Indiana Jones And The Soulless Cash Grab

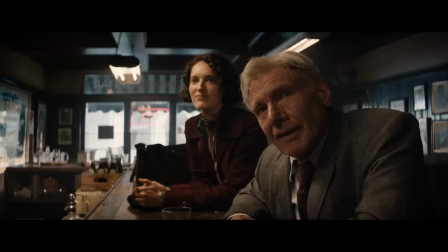This is where his goddaughter, Helena, played by Phoebe Waller-Bridge, comes into play, but I didn't like her character at all.
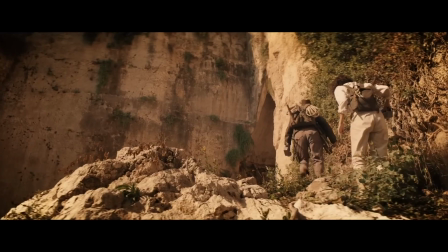She's not funny or charismatic enough to be a worthy successor for Harrison Ford, as the movie tries to paint her to be.
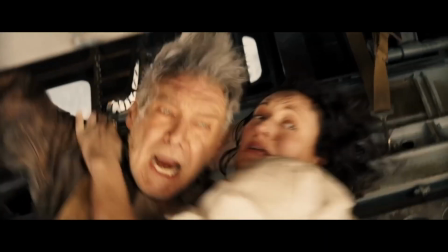Besides, the part has all the traits of a Disney Lucasfilm female character,
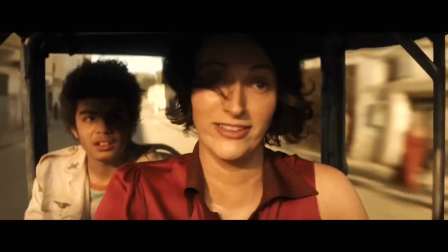of being written better than the male protagonist just because she's a woman, while having all the quips, never losing an argument,
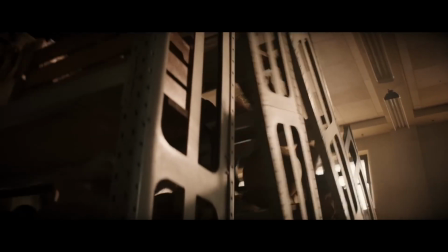and she's always proven right. Also, she's always belittling Indy at every chance she gets and is
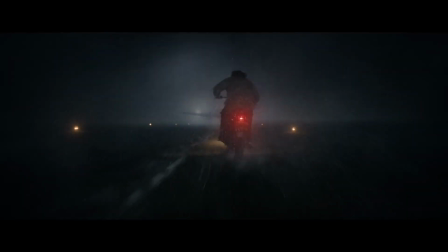so good at everything she does that I kept thinking why she needed him in the first place.
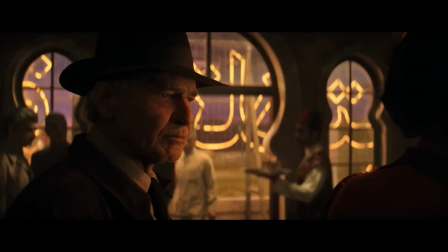While on paper the character could be interesting as a reflection of a fortune and glory driven version of Indiana,
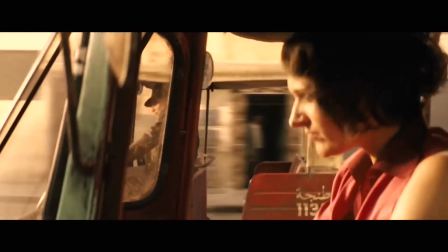just like we saw in Temple of Doom, the characters don't really clash or create a lot of personal drama.
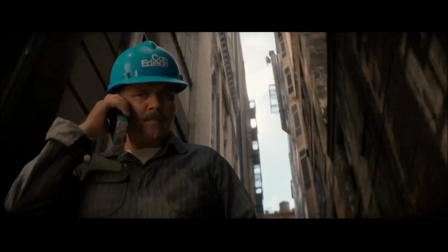In fact, the movie struggles to define Helena's character consistently.
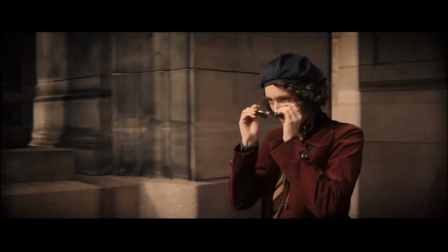She doesn't go through the whole dilemma of whether to sell an artifact or honor her father's lifelong work,
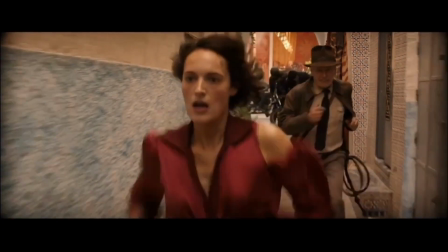it's more like she flips from one feeling to another without much explanation. This also applies to her feelings about Indiana as well,
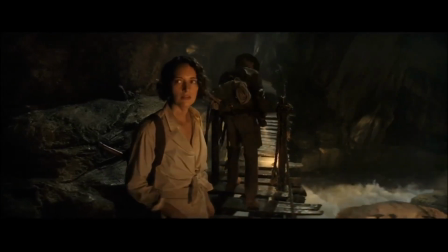culminating on a very forced change of heart that doesn't feel organic and it happens just so that the characters can have a happy ending.
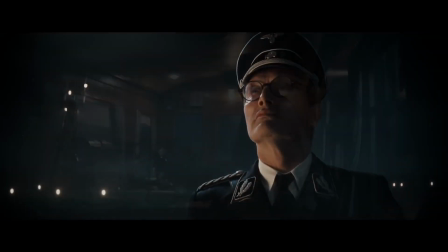Another character that is a letdown is Dr. Jürgen Woller, a former Nazi now working for the US government,
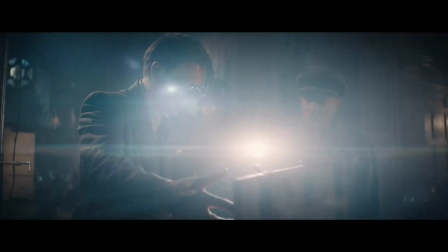played by Mats Mikkelsen who wants to use the dial to go back in time and have Germany win the war.
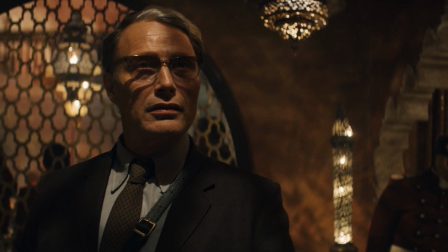Mikkelsen does a fine job and steals almost every scene he's in, but I couldn't find the character as menacing enough to be memorable.
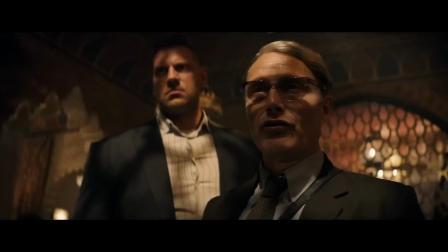It's also a missed opportunity, as Valor's motives could have been explored as a parallel to Indy's own desires,
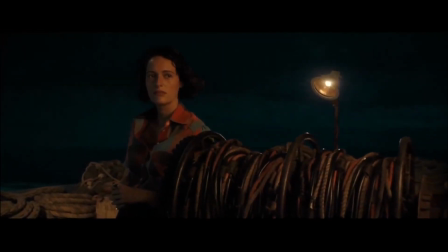mainly because we get an emotional scene with Indy and Helena on a boat where he expresses
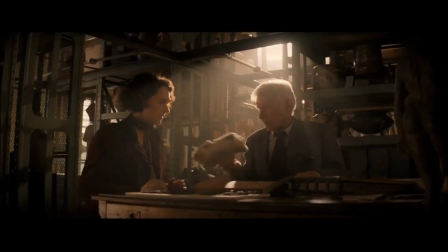what he would do if he could go back in time and what he would change about his past
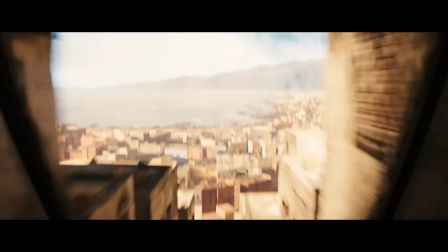regrets, which seems like a great setup, but the movie never delivers a satisfying payoff,
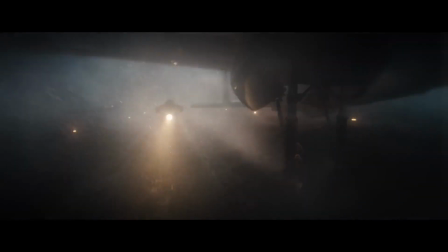it just tosses it aside, leaving Indy without a cathartic resolution.
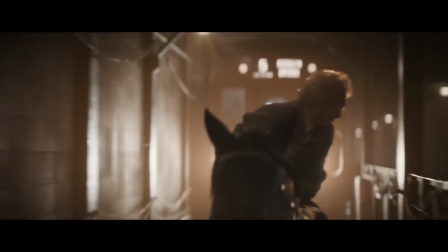Hats off to Harrison Ford though, he really gives it his all, but here's the bummer, the rest of the movie just can't measure up to his performance,
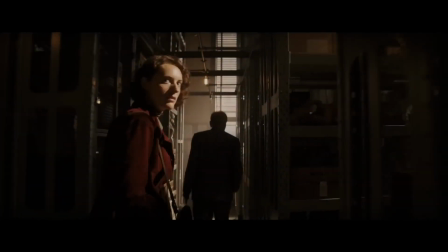it teases us with the potential significance of the dial of destiny especially as we near the climax where the movie takes the sole bold and creative
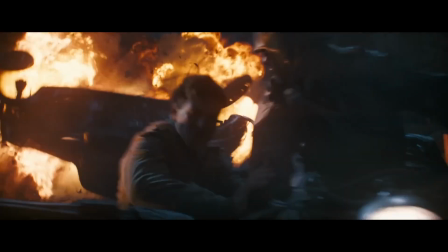twist in the story just to squander it at the end and do nothing
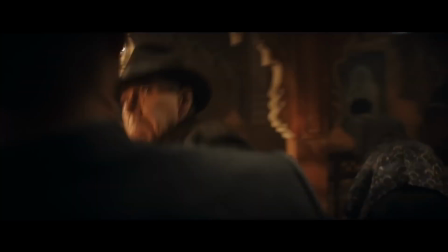with it which leaves the whole concept feeling wasted ending it all on
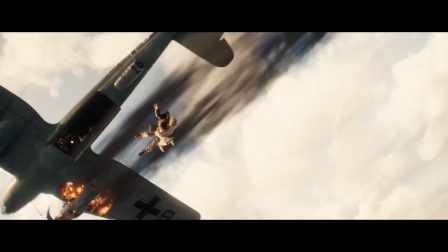a whimper and devoid of any emotional payoff this issue stems from james mango's direction it doesn't find fun and creative ways to tell the story not even
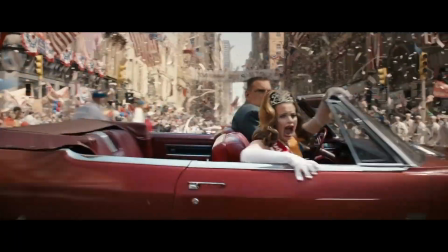in crafting exciting action set pieces dial of destiny stumbles from one scene to the next,
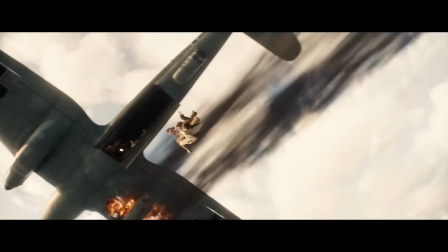and the action just doesn't have the trademark magic of past films. You know what I mean?
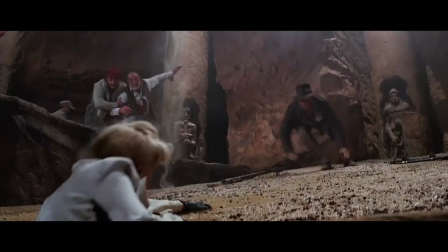In Spielberg's Indiana Jones movies, there was always this fun energy in the fights and stunts that got you hooked.
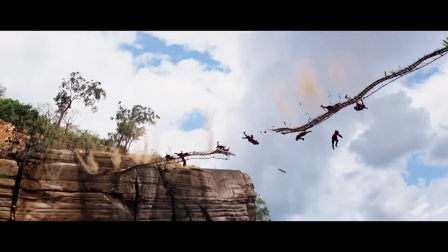You could feel the stakes, understand the layout of the action and a fun spirit to top it all off.
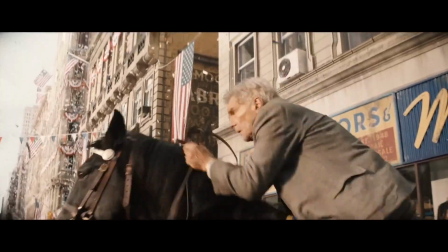Unfortunately, in Dial of Destiny, it's a different story.
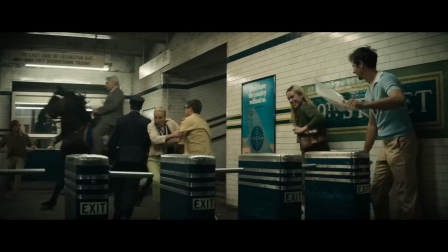The action falls flat, rushing past us too quickly to make a real impact, and way too reliant on CGI.
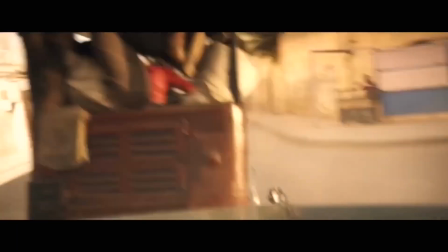Of course I don't expect an 80 year old Harrison Ford to do any meaningful stunts, but the action is just dull,
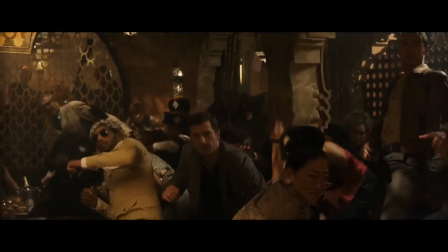even John Williams's perfect score struggles to elevate it, even though there are some soft moments where the music hits just right,
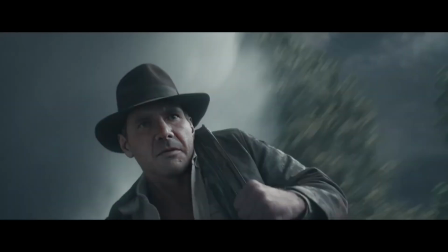and the cinematography doesn't help much either,
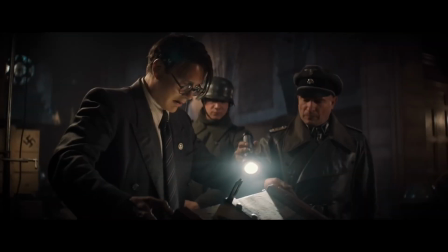with serviceable camera work that's heavily CGI induced and an overly warm color palette that is so monotonous
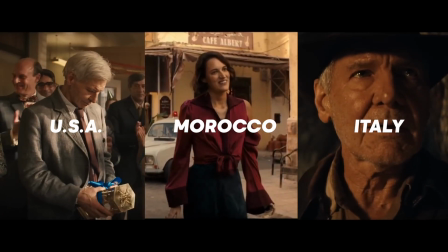that I dare you to tell apart the American scenes and the middle eastern ones also
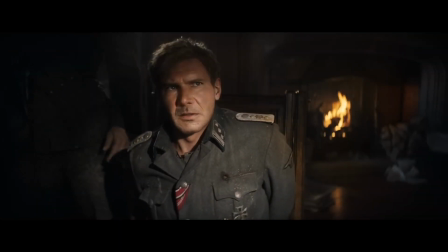the film can't justify its duration by having a sluggish pace and editing that
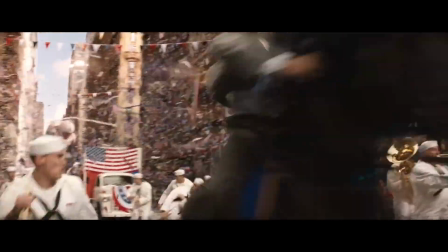just seems to mash scenes together that lack any emotional connection just like
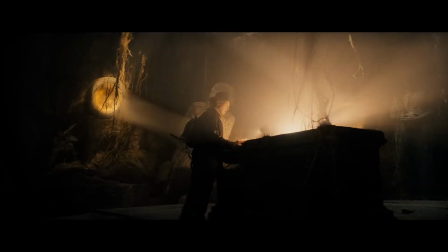the ending which is so tonally disjointed from the rest of the movie that it feels
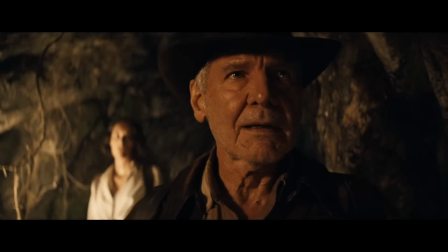like the most audience tested vanilla ending that doesn't give a sense
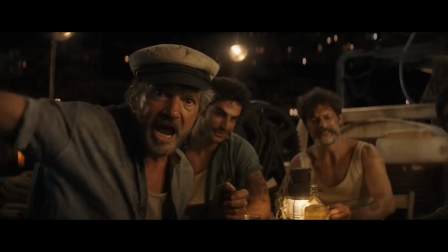of closure to a 40 year old saga just like rise of skywalker as
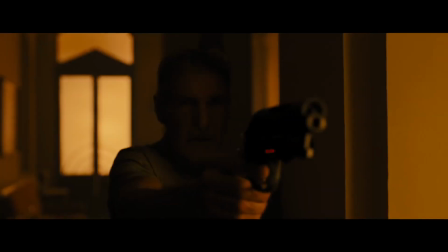a rule of thumb every time i watch a legacy sequel i ask myself, why is it necessary to bring back this classic character or story?